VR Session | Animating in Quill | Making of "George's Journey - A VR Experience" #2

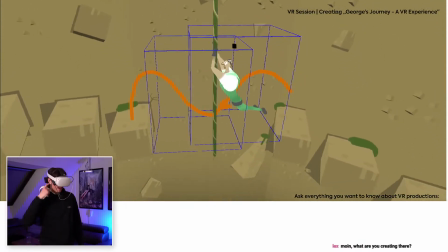[25:34]
Yeah. So Niels is doing some environment work. I'm starting the animation process.
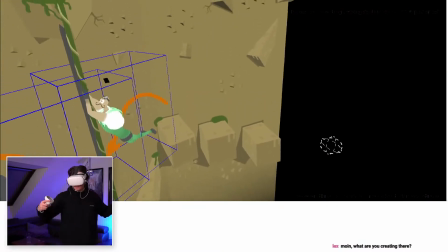[25:39]
We're doing it like normally I would like to do it like step by step.
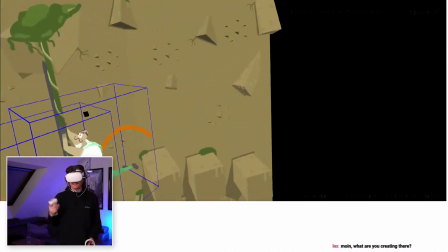[25:46]
But the thing is, with our tied timeline, we'll have to do it simultaneously.
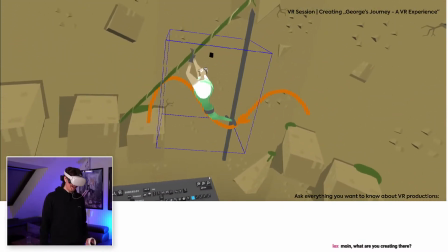[25:53]
Yeah, so I'm excited on how this is gonna turn out.
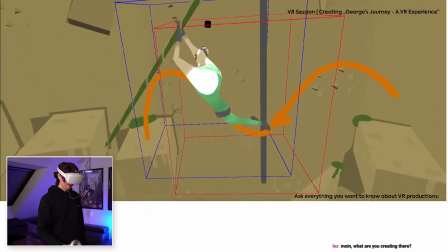[25:59]
But I think with a great animation like this is going to be totally,
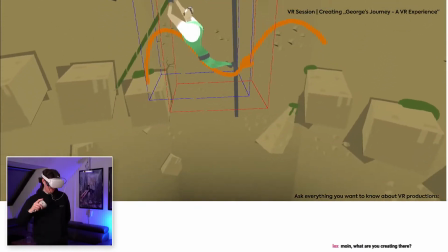[26:08]
it will turn out alright at least.
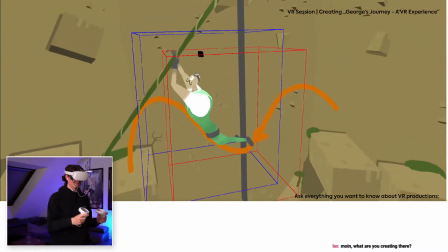[26:13]
Like I said in the beginning, I really don't know how this is gonna work out, especially with the animation part.
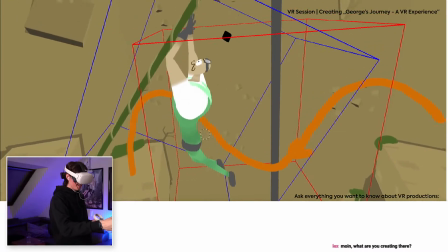[26:20]
I really don't know if it's gonna be something acceptable at the end, what I'm creating right here.
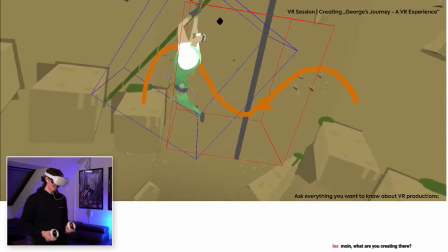[26:29]
But at least I like the main frames I already did.
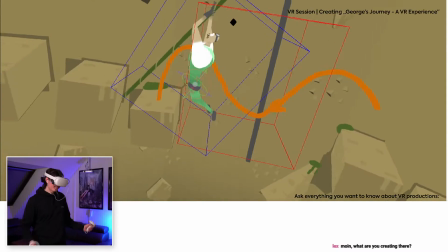[26:34]
I'm
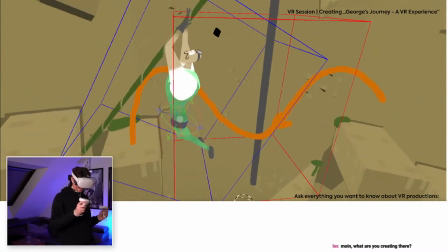[26:39]
content with them. So I think we're getting there. So like I said, not having that much
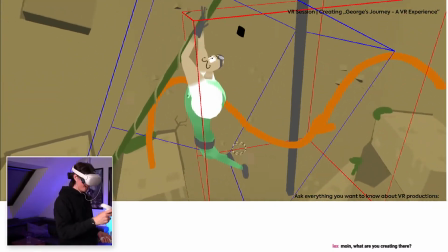[26:49]
experience when it comes to animating something like this,
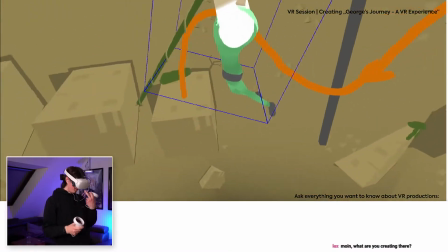[26:51]
but I think with just following at least some of the principles that we have in animation, I could
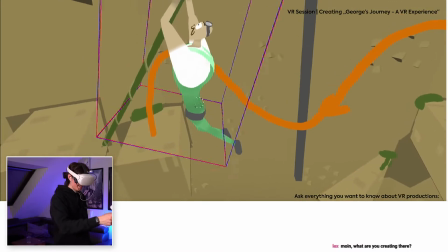[26:59]
do a quite decent one right here.
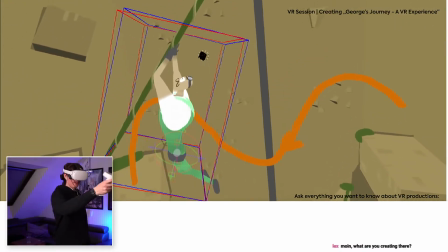[27:05]
Now you might be asking what I'm doing right here. I just want him to
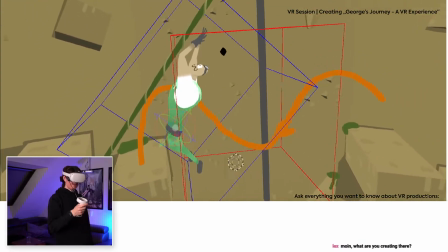[27:15]
grab it a little bit different.
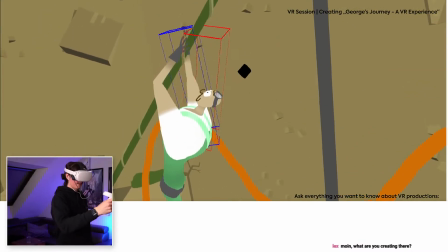[27:16]
So because this is going to be like the spot where he actually will start
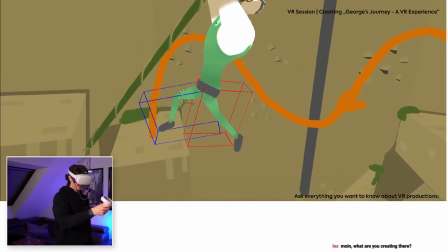[27:26]
like letting go of the rope, and for that he'll have to bring up
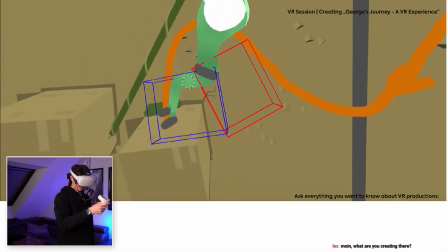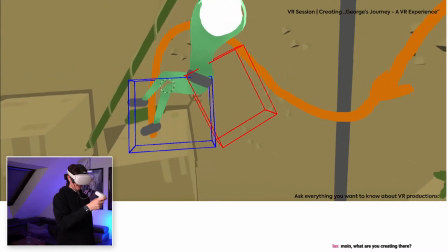[27:41]
his legs.
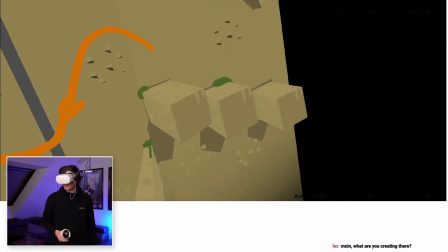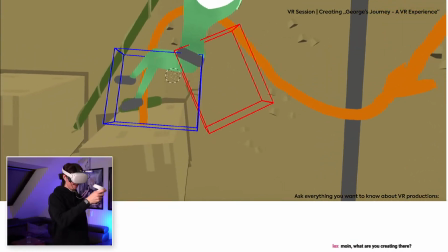[27:49]
Just like this.
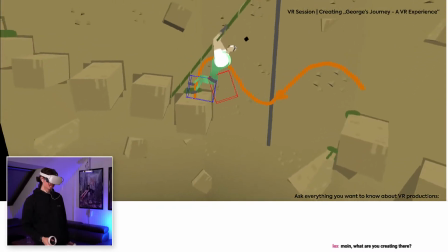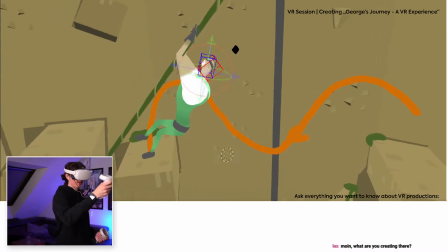[27:59]
And maybe he would look a little bit more up front right here.
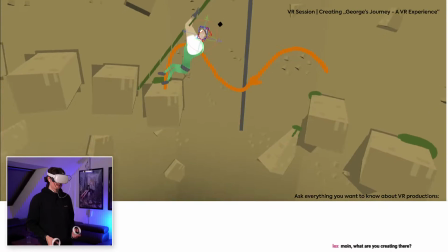[28:03]
So just like this, and I'm
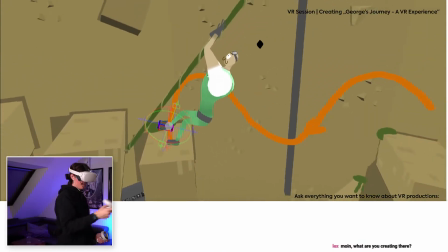[28:10]
just adjusting the feet as well, because I kind of have to animate everything just a little bit right now,
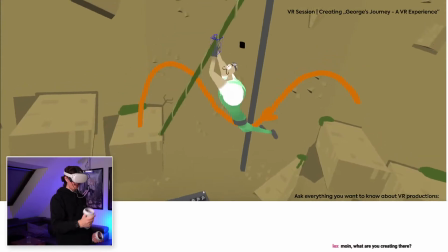[28:18]
because I want keyframes for everything, but because I don't want it to have like smooth animation,
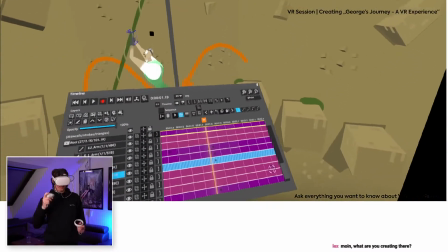[28:24]
so I'm not just gonna go for doing keyframes and then just merging between them.
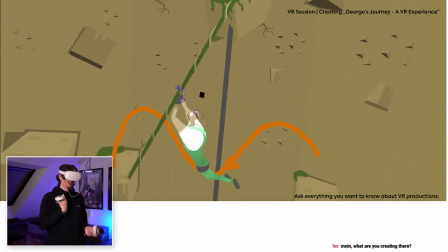[28:30]
I'm actually going to animate frame by frame, because that's the look we are going for, at least for the character.
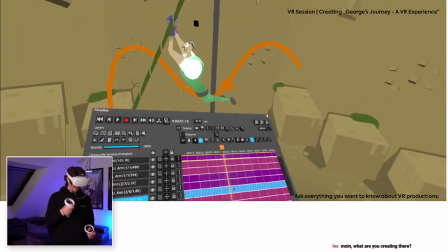[28:35]
There will be other things in the film that will be animated just by keyframes, so with just
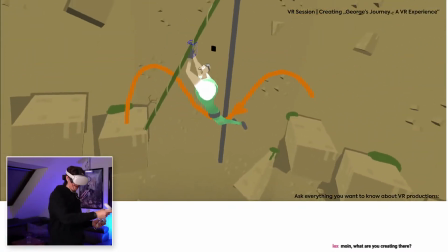[28:44]
something moving from one place to the other in a kind of smooth way.
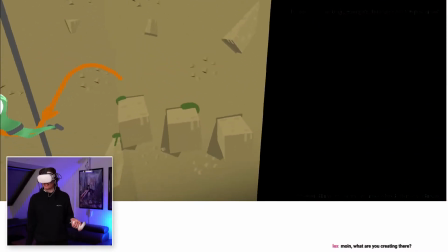[28:48]
But this will be like traditional animation, how you would do it on paper as well.
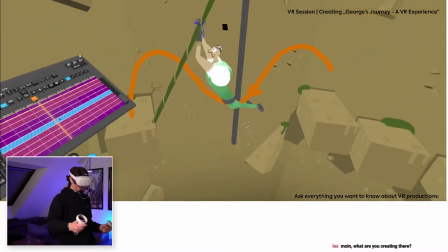[28:55]
So
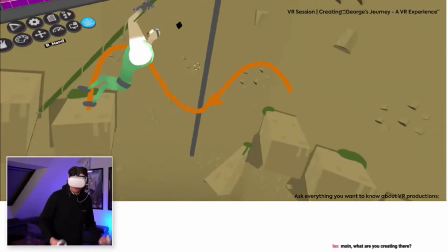[28:59]
I have him right here, and what I think you would do is just bring up your chest.
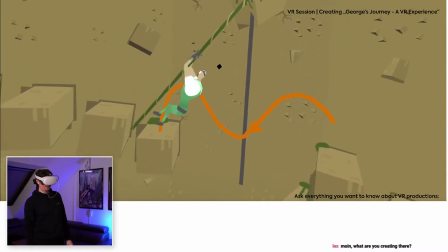[29:05]
Maybe that's what I have to do right here,
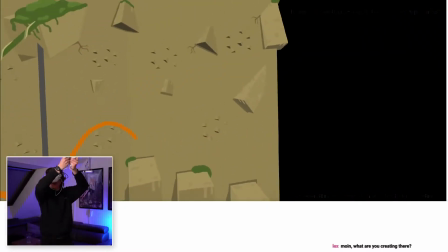[29:09]
because I don't think if you would swing, I'm just gonna pretend I'm doing it.
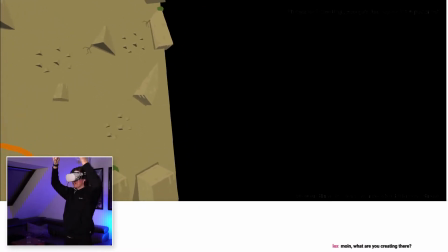[29:14]
If you would swing like this, then you would usually, when you let go, bring everything up front.
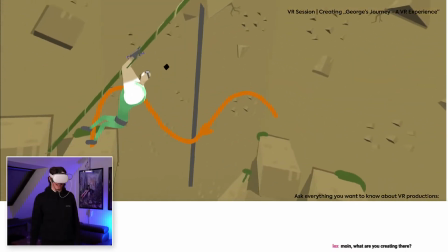[29:21]
I think at least that what I would do is, when you grab it,
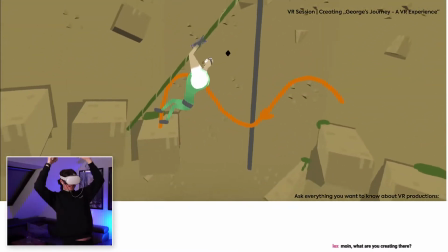[29:26]
you'll have to bring everything in the front, lay back, and then come back like this.
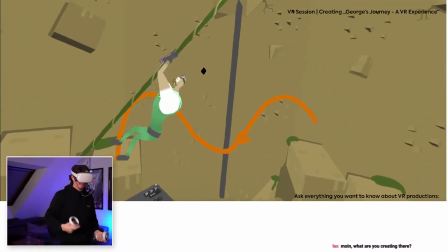[29:31]
So your back is kind of doing a lot of work.
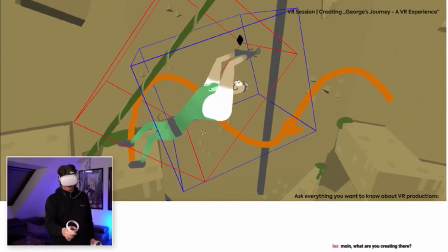[29:37]
So maybe that's what I have to exaggerate here a little bit.